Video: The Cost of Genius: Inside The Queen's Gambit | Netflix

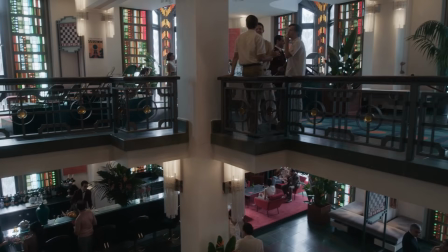20:44 The one that blew my mind, I just said, we can do pretty much everything here, except I can't believe we could do Mexico City in Berlin. The whole crew would come on the set, and you would hear 50 people, 100 people oohing and aahing about these locations. Every time I got to go onto a new set, I was always completely blown away by the way that it looked. And it was always kind of exciting. It was sort of like going into a different segment of Disney World where you're like, ah, so this is what Epcot looks like.
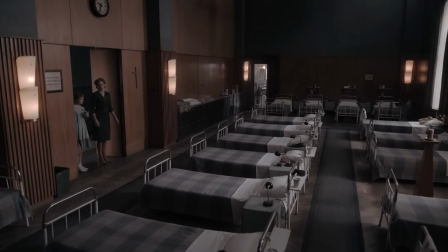21:11 Amazing. I love the dormitory at the orphanage is a gorgeous set. The orphanage itself is a gorgeous set.
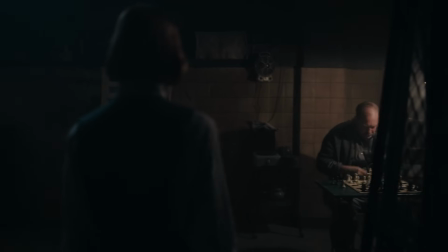21:17 The basement where she plays with Mr. Scheibel is the most beautiful looking basement I've ever seen. All this stuff, they all look very real. They have a personality.
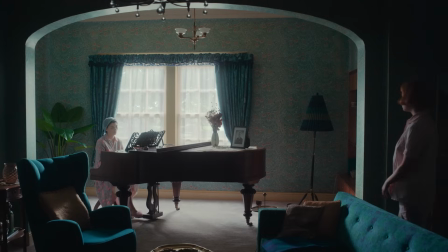21:26 They all feel connected to the same show, but they're also really interesting to look at and eminently shootable.
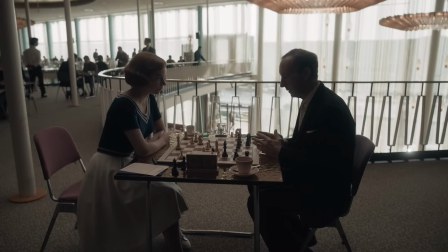21:33 Everywhere you look, there's something you want to find a way to include in the shot or to use somehow in the storytelling.
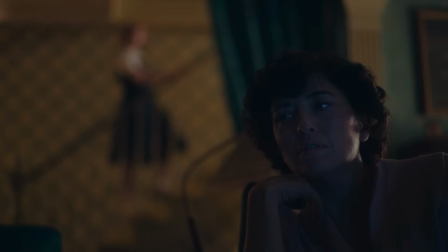21:40 Have you joined a club? I'm playing in that chess tournament I told you about.
The whole subject of chess and the chess tournaments, which is like an entire world on its own behalf, we wanted to make the whole thing like a journey for her.
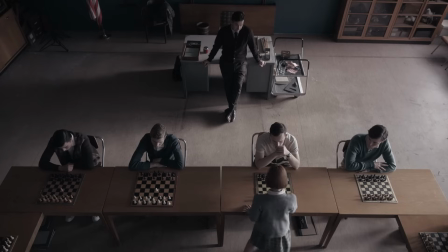21:54 So every tournament is meant to be different.
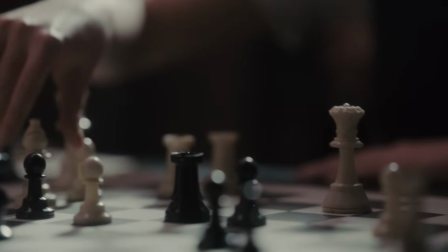21:57 And it's also meant to symbolize something else, also her progress, and everything is getting bigger and more exciting and more exotic.
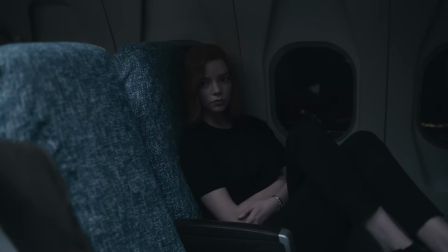22:03 At the same time, we do always the same thing, because what she does is traveling and playing chess at tournaments, and then traveling and playing chess at tournaments.
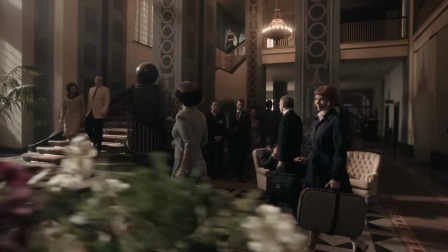22:12 So we have hotel rooms, airplanes, hotel lobbies, restaurants, and whatever kind of ballroom for each tournament.
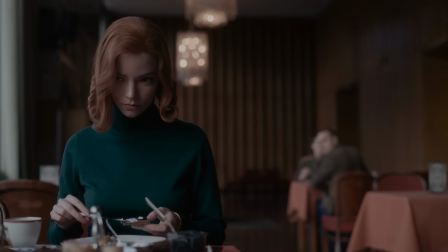22:20 So in a way, it is very much the same repeating. So it was our target to repeat.
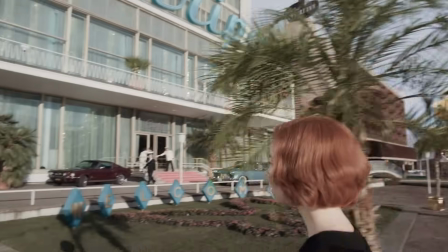22:26 To make it different. Different. Yeah, exactly. With Las Vegas, I was bound and determined to right away sell the place in the first shot.
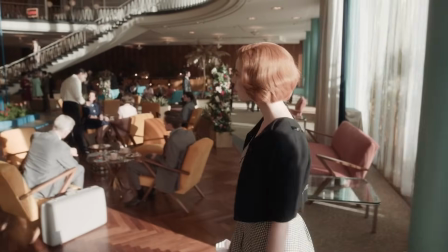22:35 And so the best way to do it was to follow her in. I just wanted to keep it simple and not call attention to itself, but call attention to the space. That was sort of what it was really about. One of my favorite sets were the department store.
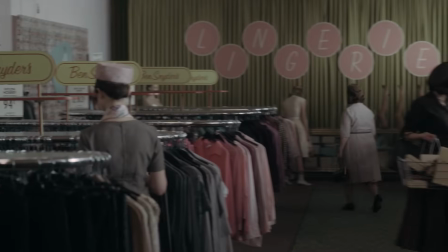22:49 Yeah, I think this is like one of the secret dreams of people like us,
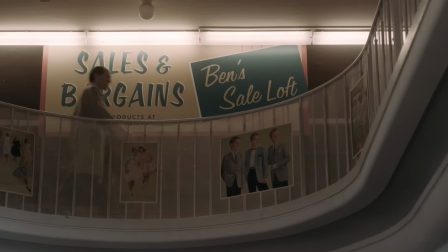22:54 being able to go shopping in a department store of another period, and now we had to come up with it.
Shall we?
For me, especially the Wheatley house was a big pleasure.
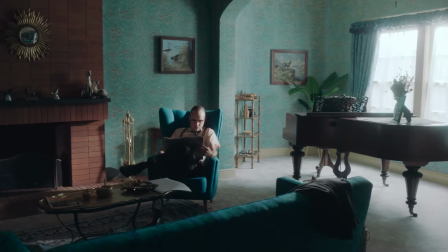23:09 Not bad taste, but special taste. So it was full of flowers, and the wallpapers were flowers,
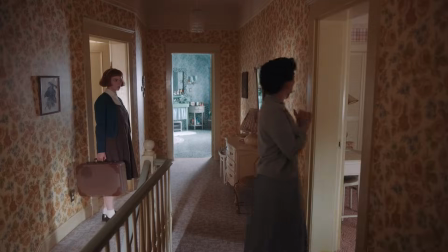23:17 and the curtains and everything was matching together,
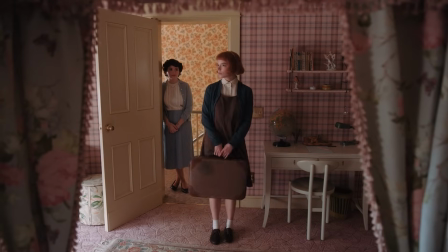23:21 and we were really putting new fabrics on sofas so that everything is matching. I have a favorite set piece, which is Beth buys herself a
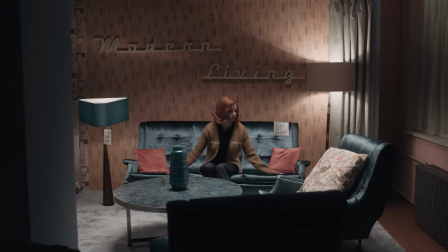23:35 bright jewel turquoise velvet couch. And the first time I saw that couch, I just desperately fell in love,
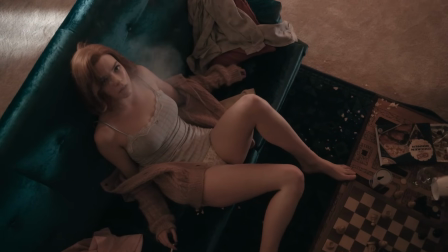23:44 and I will own that couch in my future, in my home. There was this scene in Mexico. I wasn't even working that day, and I just happened to go.
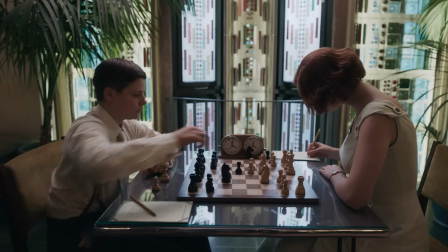23:56 There is an amazing level of detail in all the sets.
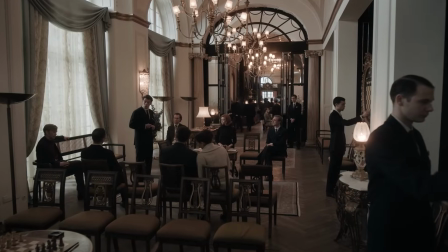24:01 Amazing. The Paris Hotel and chess tournament was incredible.
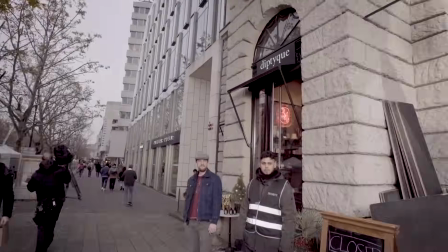24:06 I think it was an old restaurant. This here is a pretty special location in Berlin.
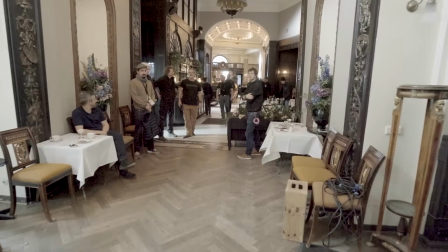24:11 It's the House Cumberland. It was built as a boarding house and was abandoned for a long time.
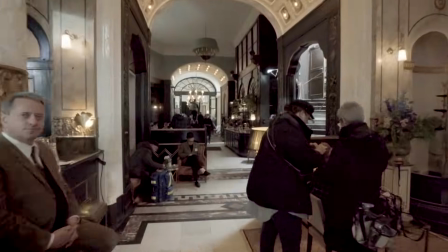24:16 It used to be used as a film location, and we turned it into a hotel in Paris.
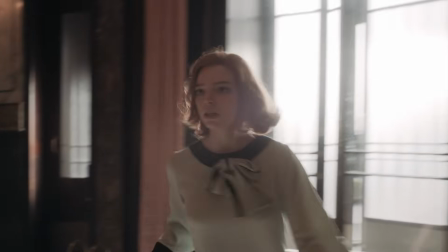24:21 This is supposed to be like the most elegant European kind of cultural event she's facing.
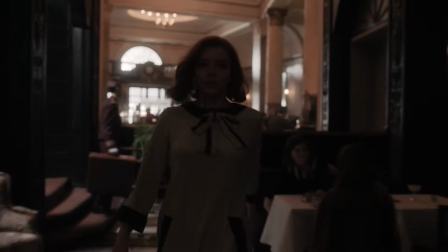24:28 And we turned the whole thing into a working hotel lobby, bit of a restaurant, and in the background, you can see the ballroom for the tournament.
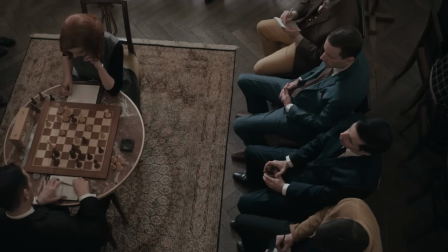24:36 When we talk about Paris, we try to add the gold into the chessboard also on the clock,
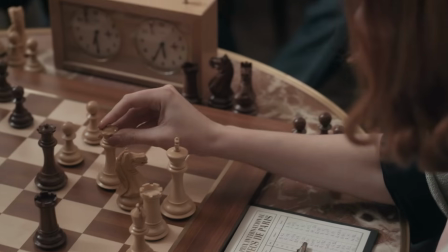24:41 so we try to even match the gold part into those detailed things.